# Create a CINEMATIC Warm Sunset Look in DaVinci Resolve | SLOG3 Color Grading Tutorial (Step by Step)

How you doing, everyone? I am here with a new DaVinci Resolve color grading tutorial,
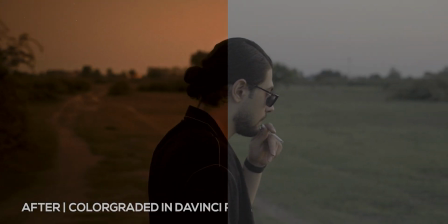and today I am going to create that warm cinematic look as you guys requested on my latest shorts video.
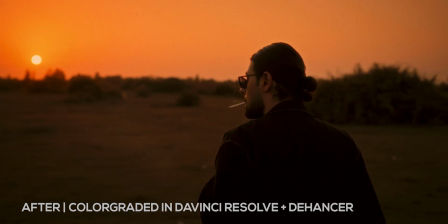I mostly use the DaVinci Resolve's built-in tools in order to create this look,
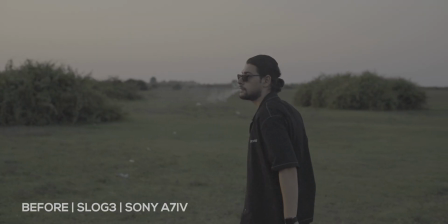but at the end I use the Dehancer plugin in order to accentuate the filmic and cinematic vibe of this video. If you like to get this amazing plugin, you can use my coupon code MehranHD in order to get 10% off out of your first purchase. No more talking, let's dive into the DaVinci Resolve and see the process. So I've imported my SLOG3 footage into the DaVinci Resolve, and now I want to create a new timeline using this clip.
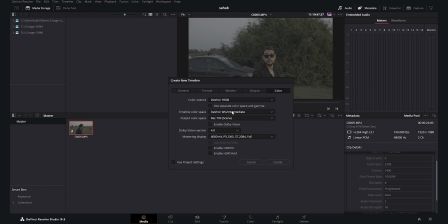I will turn off the use project settings and I will set the color space to DaVinci white gamut as my previous tutorials,
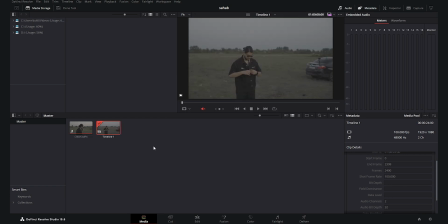because I want to work in that color space. And now my timeline is created. This was shot in 100 frames per second with the Sony A7IV in full HD, and it was shot in 8-bit. So remember that it was shot in 8-bit, but we are going to get a good result even though this is a SLOG3.
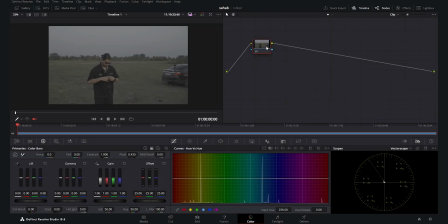So we go to the color page. Now I want to create 9 nodes, and I will start creating my nodes. The first node is going to be my noise reduction. The second node is going to be the CST. The third node is going to be my lift, gamma and gain. The next one is going to be hue.
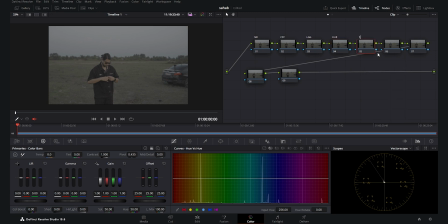The other one is going to be tones. After that we have the vignette. We have another CST, we have sharpen, and at last we have the Dehancer plugin. I will park my footage somewhere around here,
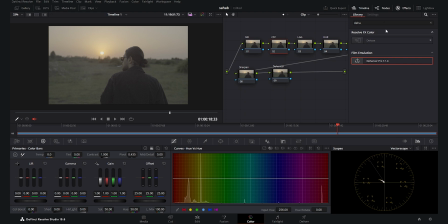and now I want to go to this first CST and I will search for the color space transform and I will drop it. And for the other CST node also, I'm going to drop the color space transform. And for the first CST node, we are going to put the input color space to SGamut3 because this was shot in SLOG3.
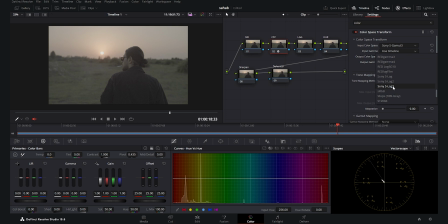And then I will use the input gamma as the SLOG3, as you see.
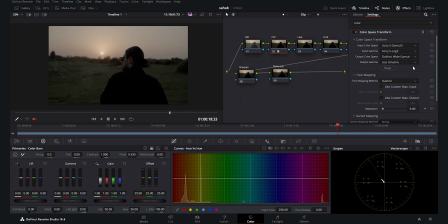And for the output color space, I'm going to use the DaVinci white gamut because we are working in a DaVinci white gamut zone as we set the timeline, and then the DaVinci intermediate for the output gamma. Now we go to the last CST node,
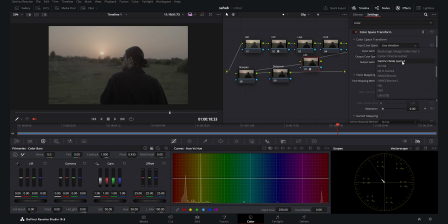and here again I want to use the input color space as DaVinci white gamut and the input gamma as DaVinci intermediate. And now, because we want to export this footage for YouTube, Instagram and other social networks, the color space and color and the output gamma are going to be the Rec 709.
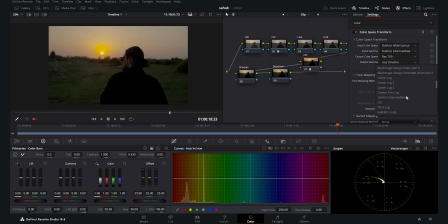So I select the Rec 709, and here for the gamma again, I will select the Rec 709.
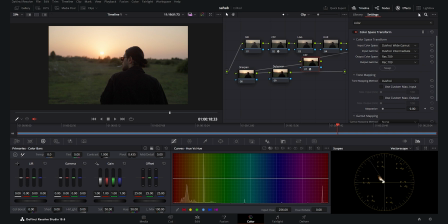As you see, we have a proper conversion here from the SLOG3 to the Rec 709. Now we are ready for the color correction and the color grading.
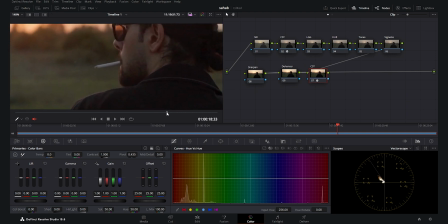The first thing which I'm going to do is to remove some of the noise which we have in this footage, because it was shot in SLOG3 with the full HD 8-bit codec, and we have a little bit of noise in the dark areas because it was shot around the sunset and we did
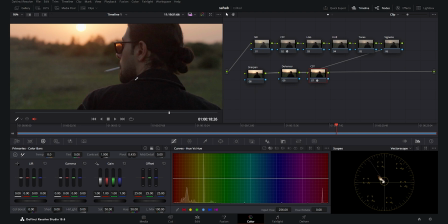not have so much light. So it is common to see noise in the dark areas, as you see here.
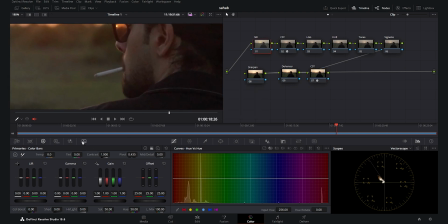So I'm going to go to my noise reduction node, and here I will use the frames as 3, and I will increase the chroma and luma to around 6. And as you see, we have removed some of those noise and it works great.
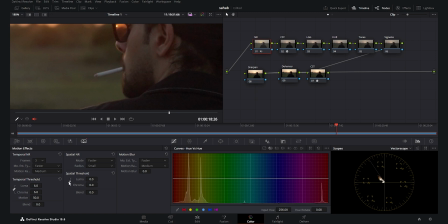The noise reduction feature of the DaVinci Resolve is really awesome. And for the special threshold, I want to remove the noise from the chroma, and as you see, it removes some of the color noise here, and it works great, guys. It is really awesome. This is an amazing feature in DaVinci Resolve. And here is my noise reduction for this footage.
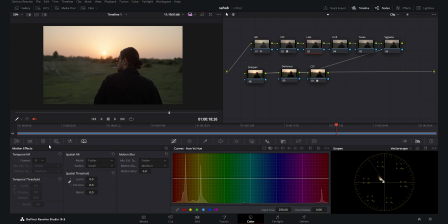After that, I want to go to my lift, gamma and gain node, and I will start with the HDR. I want to increase the saturation a little bit, so I give it a little bit of saturation because this is a sunset shot and we want a little bit of saturation, not so much because we want to play more with the tones rather than colors.
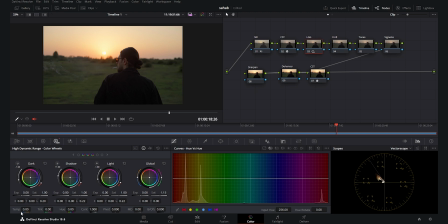So I just add a tad bit of saturation, and then I want to increase the temperature because I want to make this footage warmer.
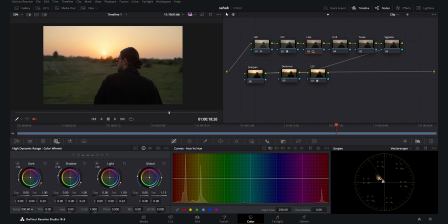I will increase the temperature around 500, and I think it's enough. I will do the rest with the tones, and I want to add a little bit of tint to this shot. So I make it more magenta, around 3 I think is good. And this is it for the HDR wheels. Now I want to go to my primaries.
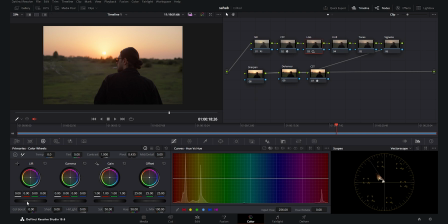Now I want to add a little bit of contrast to the shadows. I just add a little bit of contrast to the shadows, and I do not want to touch the gamma and gain because this is around the sunset and we do not want so much contrast in the highlights.
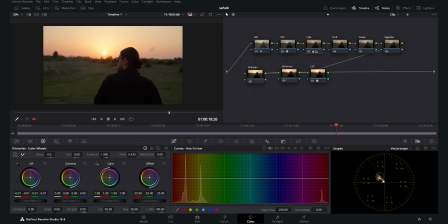I want to keep my highlights low because I want to add tonality, so I'm going to decrease the highlights here. As you see, when I decrease the highlights, we see much more tonality and color in my top area. So I will put my highlights around minus 40,
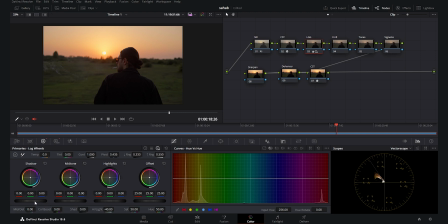and after that I go to my log wheels and I want to decrease my shadows, so I add a little bit of contrast to my shadows. As you see, it only affects the lower black areas and adds a beautiful contrast to them.
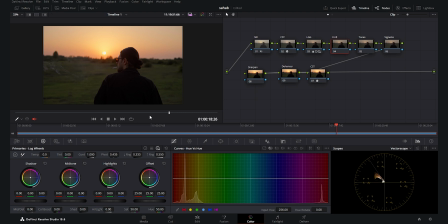And after that I go to my hue nodes, and here I want to change the color of the grass, so I make them more yellowish. It's now more green, so I go to hue versus hue and I select the greens.
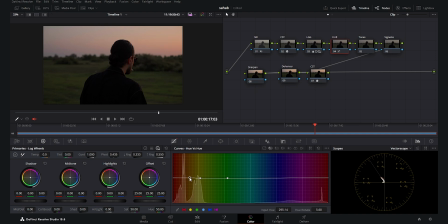I want to increase this range so I have a good feather on it. Here I want to increase this hue to around 20. As you see, it makes the grass much more yellowish, which helps the scene to become more warm, and it becomes more natural when you do the color grading.
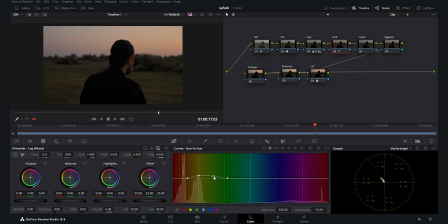So we have a much more yellowish greens. Here again I want to increase it a little bit to give it a good feathering, and as you see, if I enable and disable this, you see that we have a much more yellowish greens, which helps our overall mood of the color grading.
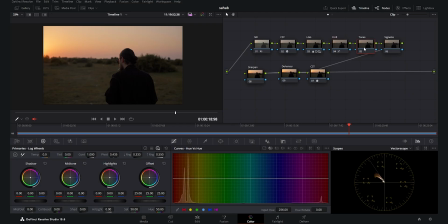And after that we go to the tones node. For the tones node, I want to use this primaries colors bars, and I will start with the gain because most of this image is sitting around the highlights. So I will decrease the blues. I want to add yellow to the highlight area, so I will decrease the blues.
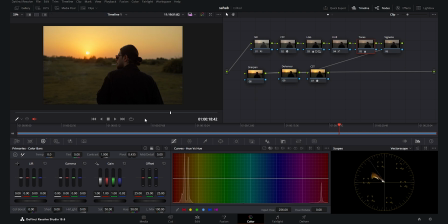As you see, this becomes much more warmer. And then I want to also decrease my greens, so we have a magenta tone in the highlight areas, and as you see, around 96 we have a much more warmer look.
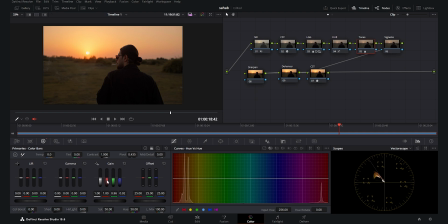Then I want to add some red to the highlights to make this image much more warmer, and as you see, we have created a beautiful warm look. And for the gamma again, I can decrease the blues. As you see, the midtones again become much more yellowish, and we can also decrease the greens.
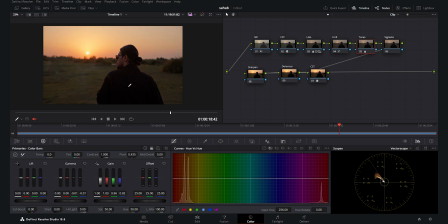So we remove some of the greens from the midtones, and as you see, we made this image much more warmer with just playing with the tones, and I think it's a really good base for the Dehancer to proceed. Now I go to my vignette node. I want to create a window, as you see here, because this adds much more depth to the image,
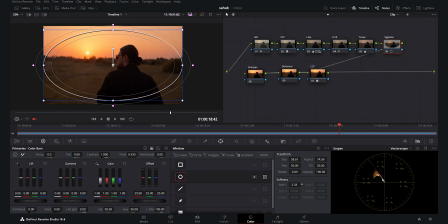and I want to add a lot of softness to it, and I want to invert the mask,
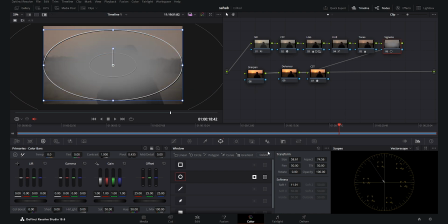so we have a selection around the subject. And then we go to the curves, and I will disable this.
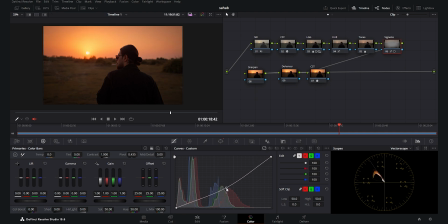I go to my custom curves and I will decrease this, and as you see, we have a lot of depth by adding just vignette. It's an amazing effect. I always use it, and as you see, we made the subject pop out of the frame.
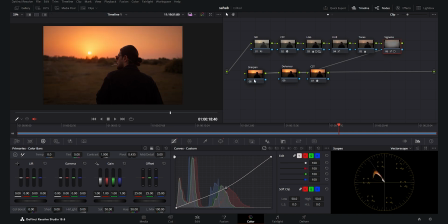It is really beautiful, guys. This is my vignette node. And then I go to my sharpen node, and I want to add a tad bit of sharpness here.
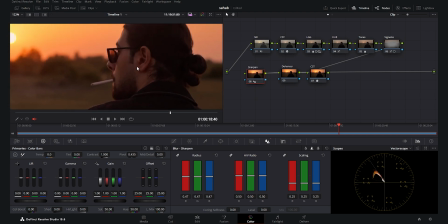As you see, it makes my image much more sharper, and I really use this effect just a little bit in all of my color grading process.
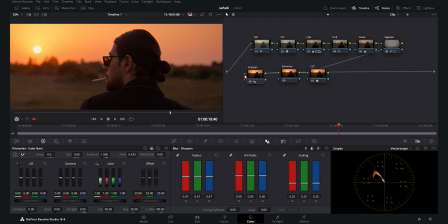Now we get to the most important part of the color grading, which is the Dehancer. But I made a mistake here. I put the Dehancer node before the CSC. This is a mistake. I should remove this node and I will create a new node. Sorry guys, I will add the Surreal node and I will put the Dehancer at the end.
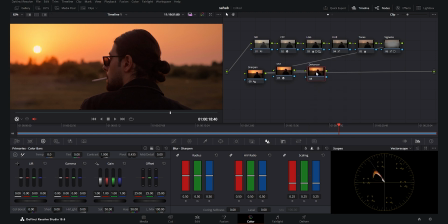This is the proper node setup, and now I put the Dehancer plugin here. This is an amazing plugin.